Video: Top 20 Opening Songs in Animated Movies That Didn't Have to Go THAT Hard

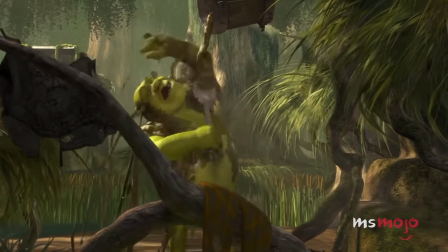We dare you to find a film series that does a good old-fashioned insert song better than Shrek.
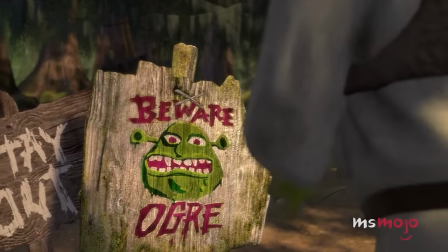And we don't think anything can top this iconic anthem and all its head-banging glory.
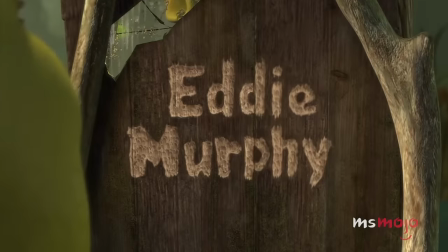Shrek's daily routine is as crass and foul as he is. But with this fitting tune behind him, you can't help but feel a little endeared.
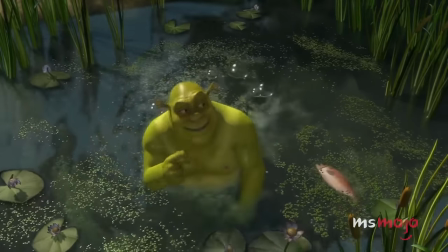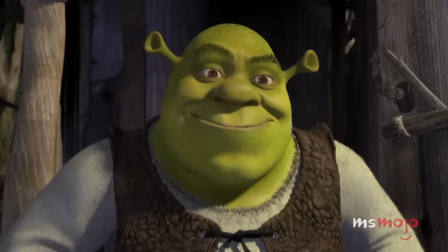The punk rock beat fits almost too well with the ogre's demeanor, painting him as an unlikely hero more than content with his simple lifestyle.
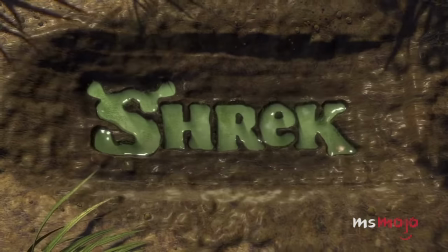Smash Mouth would spice up any movie, but with such clear care in its placement here,
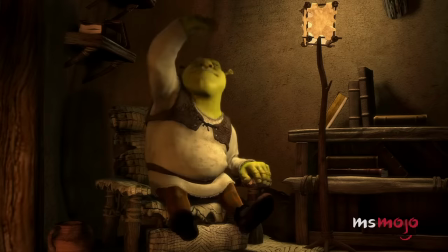it's no wonder this lives on as one of the greatest utilizations of an insert song in film history.
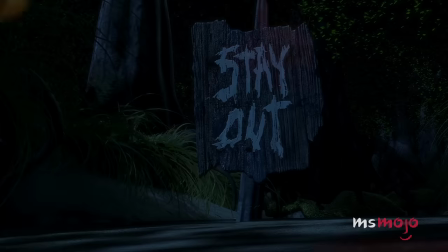Hey now, you're an all-star. Get your game on, go play.
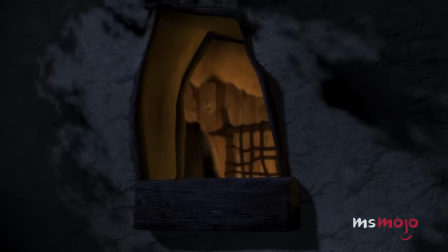Hey now, you're a rock star. Get the show on.
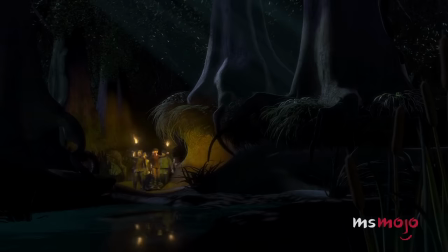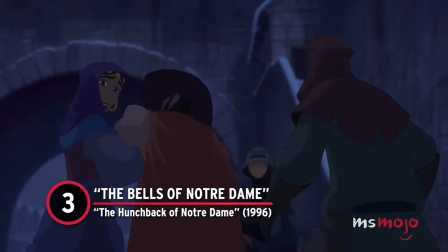Number 3. The Bells of Notre Dame, The Hunchback of Notre Dame.
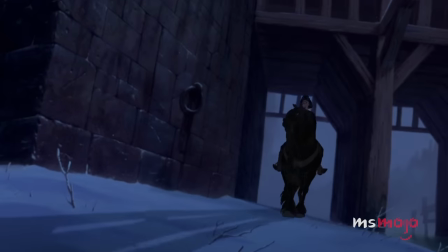This song has no cheerful character intros, no quirky lyrics, and certainly no fun.
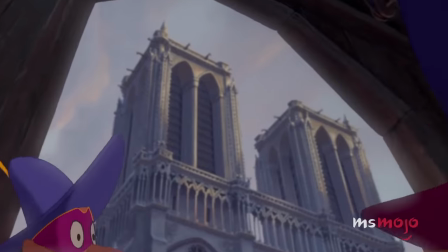Despite lacking everything we expect from the start of a musical,
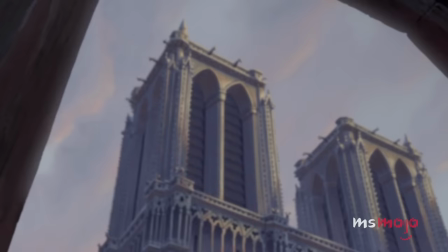this ends up being one of the greatest and most memorable beginning numbers of any animated film period.
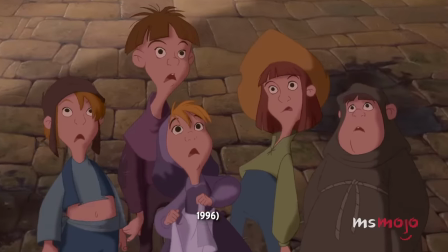Clopin will tell you, it is a tale of a man and a monster.
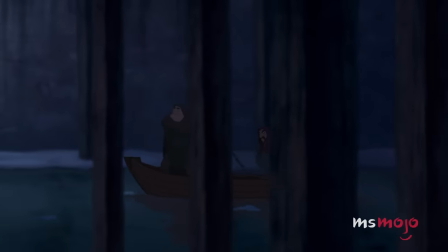Dark was the night when our tale was begun on the docks near Notre Dame.
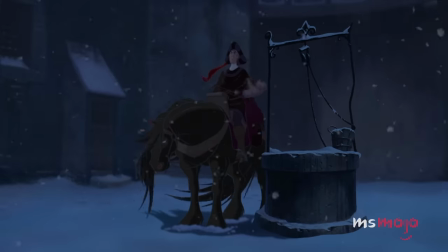Shut it up!
There's a chilling grit and rawness on display here, executed through repetitive phrasing, gruff vocals, and a haunting rhythm.
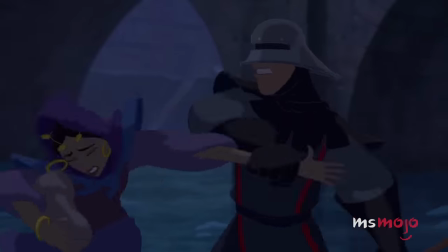The grim chorus mixed with angelic sounds gives so much emotional weight to the story unfolding.
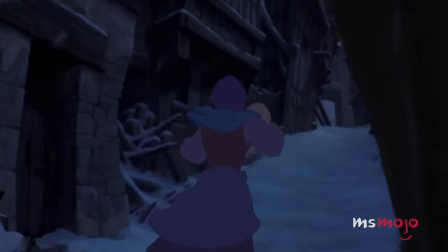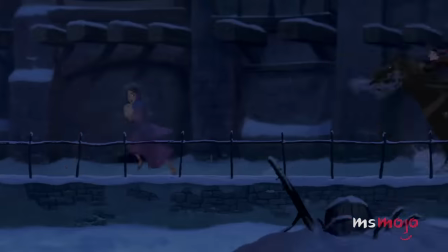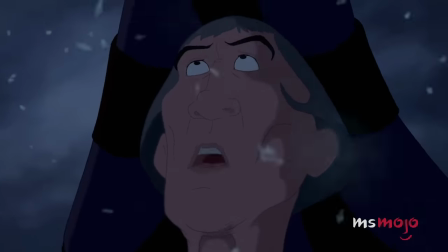Both beautiful and a bit frightening, all the while boasting a mastery of tone,
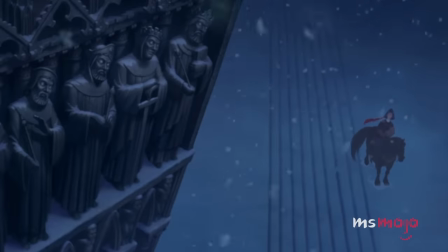this song is an extraordinary kickoff to an underrated gem, and it culminates in a final stretch of notes that are downright unforgettable.
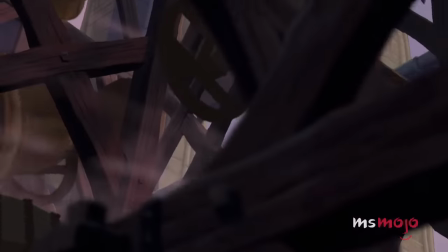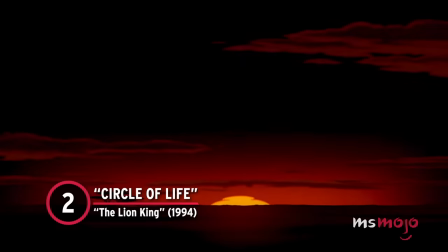Number 2, Circle of Life, The Lion King.
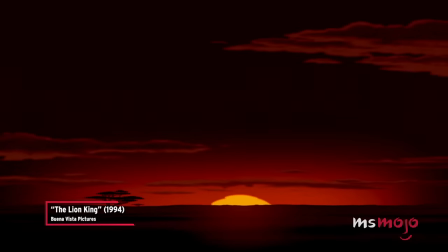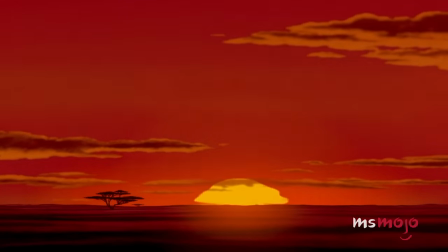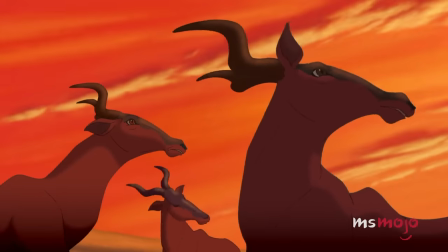When it comes to the greatest film openings of all time, this song is impossible to overlook, and for good reason.
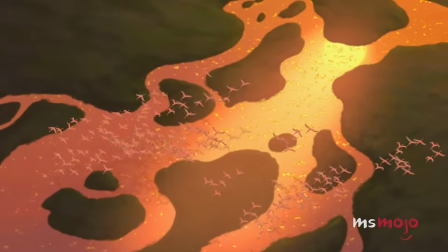The African-inspired vocals are so iconic, just uttering the first phrase will have everyone in the room chanting along.
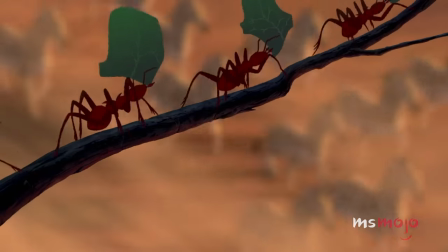It's a feat not just of animation, but of composition too, with a melody that evokes so much beauty in a way only music can.
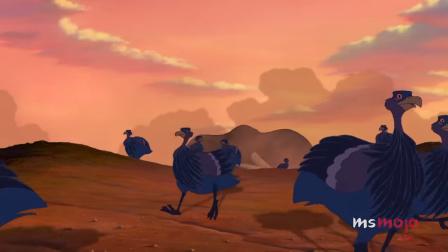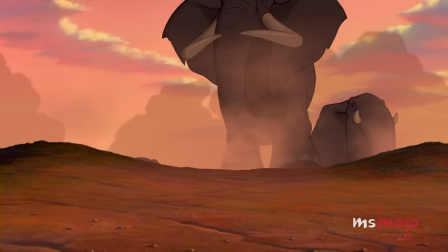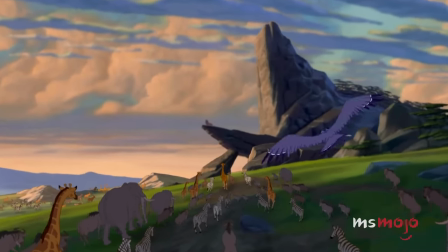It continues to build masterfully into a chorus that sums up the themes of the story in a way that's both cathartic and breathtaking.
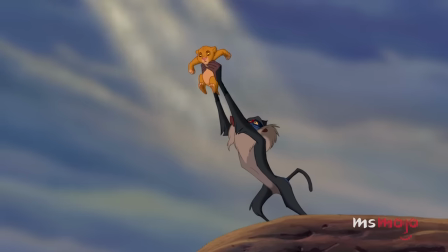In all its spine-tingling exemplary glory, few films begin with this much heart,
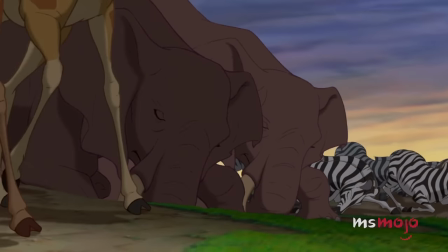but that's the benefit of a fantastic song in the right hands.
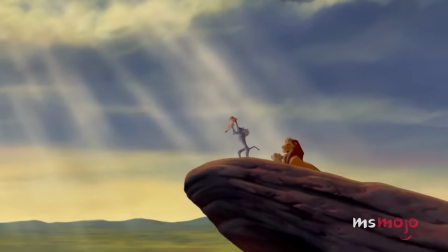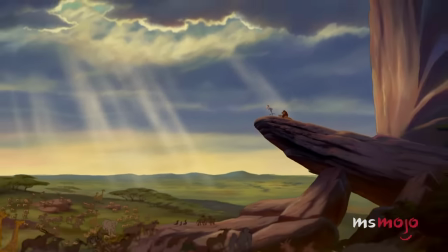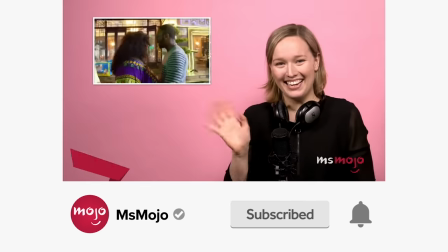Before we continue, be sure to subscribe to our channel and ring the bell to get notified about our latest videos.
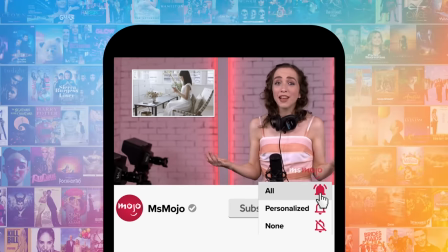You have the option to be notified for occasional videos or all of them. If you're on your phone, make sure you go into your settings and switch on notifications.
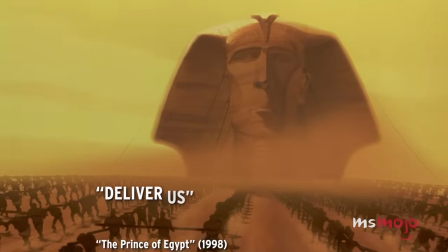Number 1. Deliver Us, The Prince of Egypt,
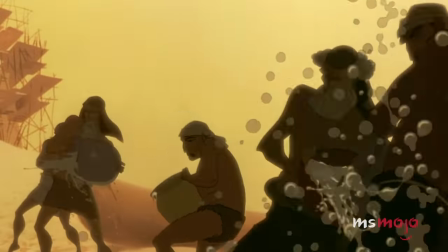Nothing can prepare you for the staggering presentation of human will exhibited in this unforgettable sequence.